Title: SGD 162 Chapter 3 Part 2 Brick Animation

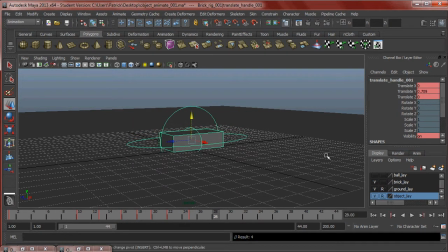[20:43]
Okay, lands. Let's see what happens now with that little tweak I did.
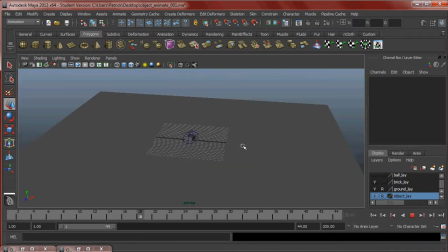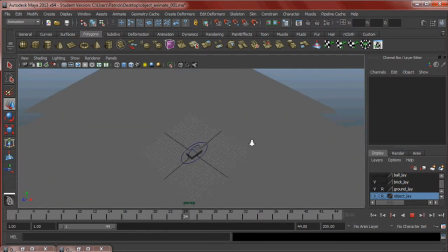[20:57]
Alright, you can definitely add some flair and play around with it. But I'm just giving you a basic little rundown on how to get the most basic kind of reaction forces that would be going on.
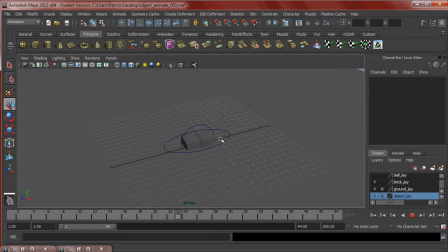[21:08]
And my brick's heavy and solid, so it's not going to bounce. It's just going to kind of wobble around on the ground, getting rid of that built-up kinetic energy, remember.
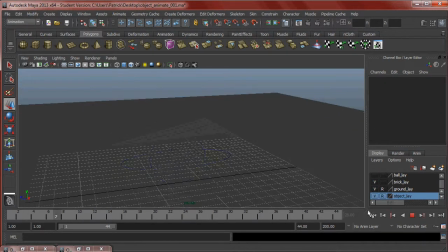[21:17]
And there's not going to really be too much squash and stretch. I can add squash and stretch, so if I go to my scale tool right here, as it lands,
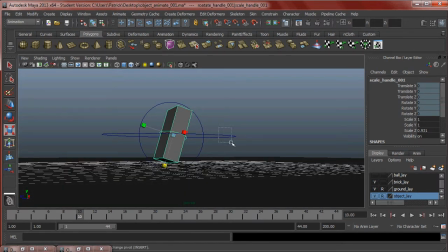[21:30]
I can squash it a little bit. And that'll require me to kind of tweak my translate there. And what I need to do is I need to set a keyframe at the very beginning at its normal size here.
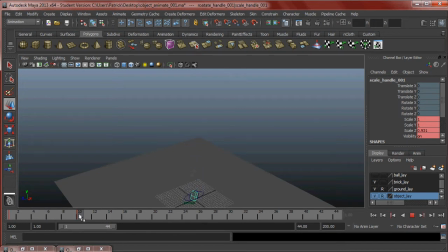[21:49]
And then if I don't set another keyframe before frame 10 where I made that squash happen, it's going to start shrinking in the midair. So I need to start at frame 1, and I'm going to middle mouse click and drag to like frame 7.
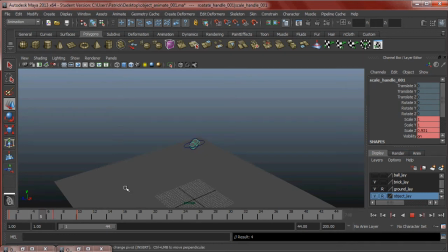[22:07]
So it preserves the mass from frame 1 to 7. It's only not until my computer's running a little slow.
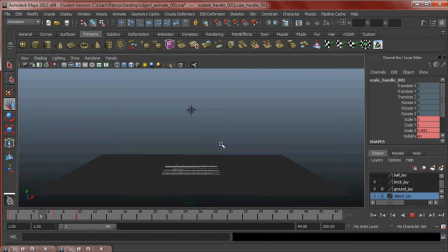[22:19]
It's almost not until frame 10 that we get to see, you know, the squash actually happen.
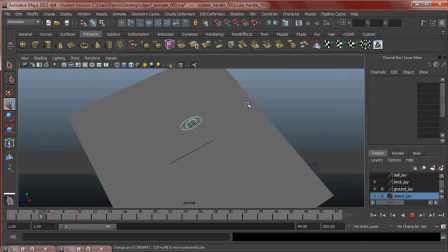[22:27]
Alright, there we go.
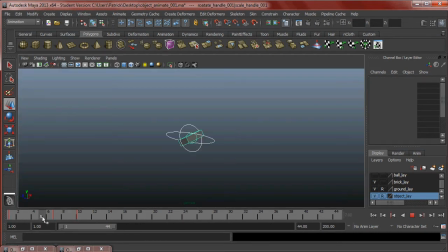[22:30]
So, with that in mind, you gotta be really careful about how you, my computer's freaking out. Okay, it's back. You gotta be careful how you pan out these squashes and stretches,
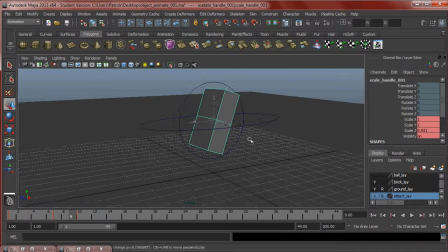[22:42]
because you can have the thing just stretching and moving and doing all kind of crazy stuff.
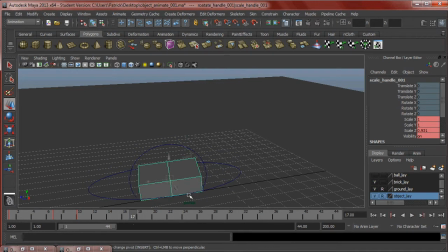[22:48]
But that's kind of just a warm up. I'm going to take away all the squash on this brick.
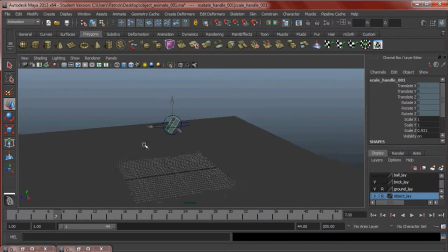[22:54]
I don't want it to be too exaggerated, so I just want my brick to have a lot of gravity, a lot of weight. It's not going to be bouncing around. It's just going to thud on the ground. Alright, great. So I think that'll about do it for the brick.
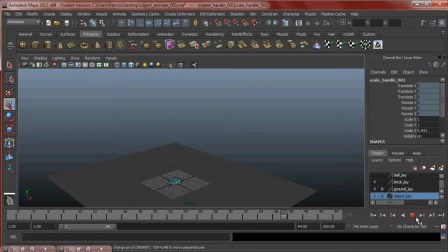[23:11]
See, it lands, and then it just thuds. Alright, great. So that does it for this chapter. Next chapter, we'll go to the ball and have it bounce and squash and do all that good stuff, too. I want to keep these animations really basic and simple. I'm not going to spend too much time on them.
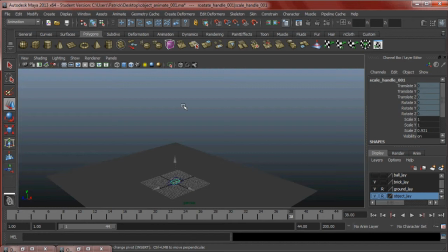[23:31]
I want you to experiment with adding a little bit more of your own twist to things. By all means, if you're having a little bit of issue with getting things just right, you can copy these step by step. That'll teach you, you know, you'll get a feel for it that way.
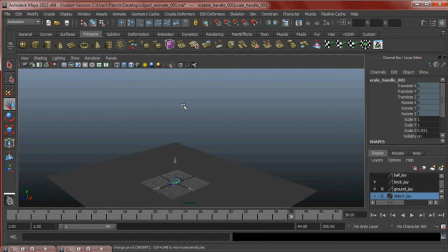[23:47]
But if you want to experiment and do some crazier animations, like the brick spinning really fast as it lands and like hits here and just goes brrr and runs right there, by all means, go ahead. But make sure it looks good.
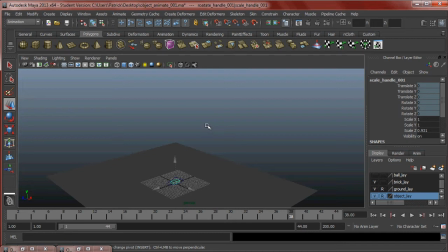[24:01]
Just because you try something hard and fail at it doesn't mean you're going to get, you know, it doesn't mean you're going to learn anything from it. It doesn't mean you're going to get a better grade. Grades are secondary. If you're not learning the core concepts, then that's really where the problem is.
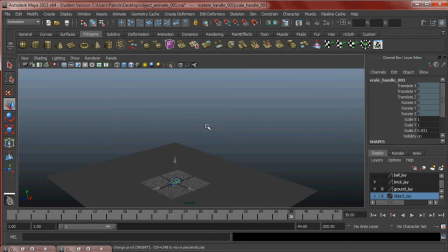[24:17]
So I'll quit rambling now so we can go on to our next animation with our ball bounce.
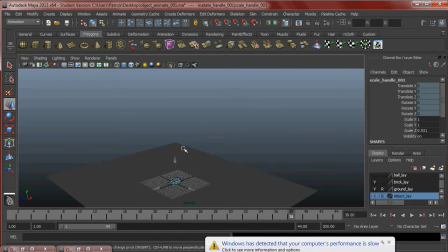[24:21]
Probably the funnest one to do. All right, thanks, guys.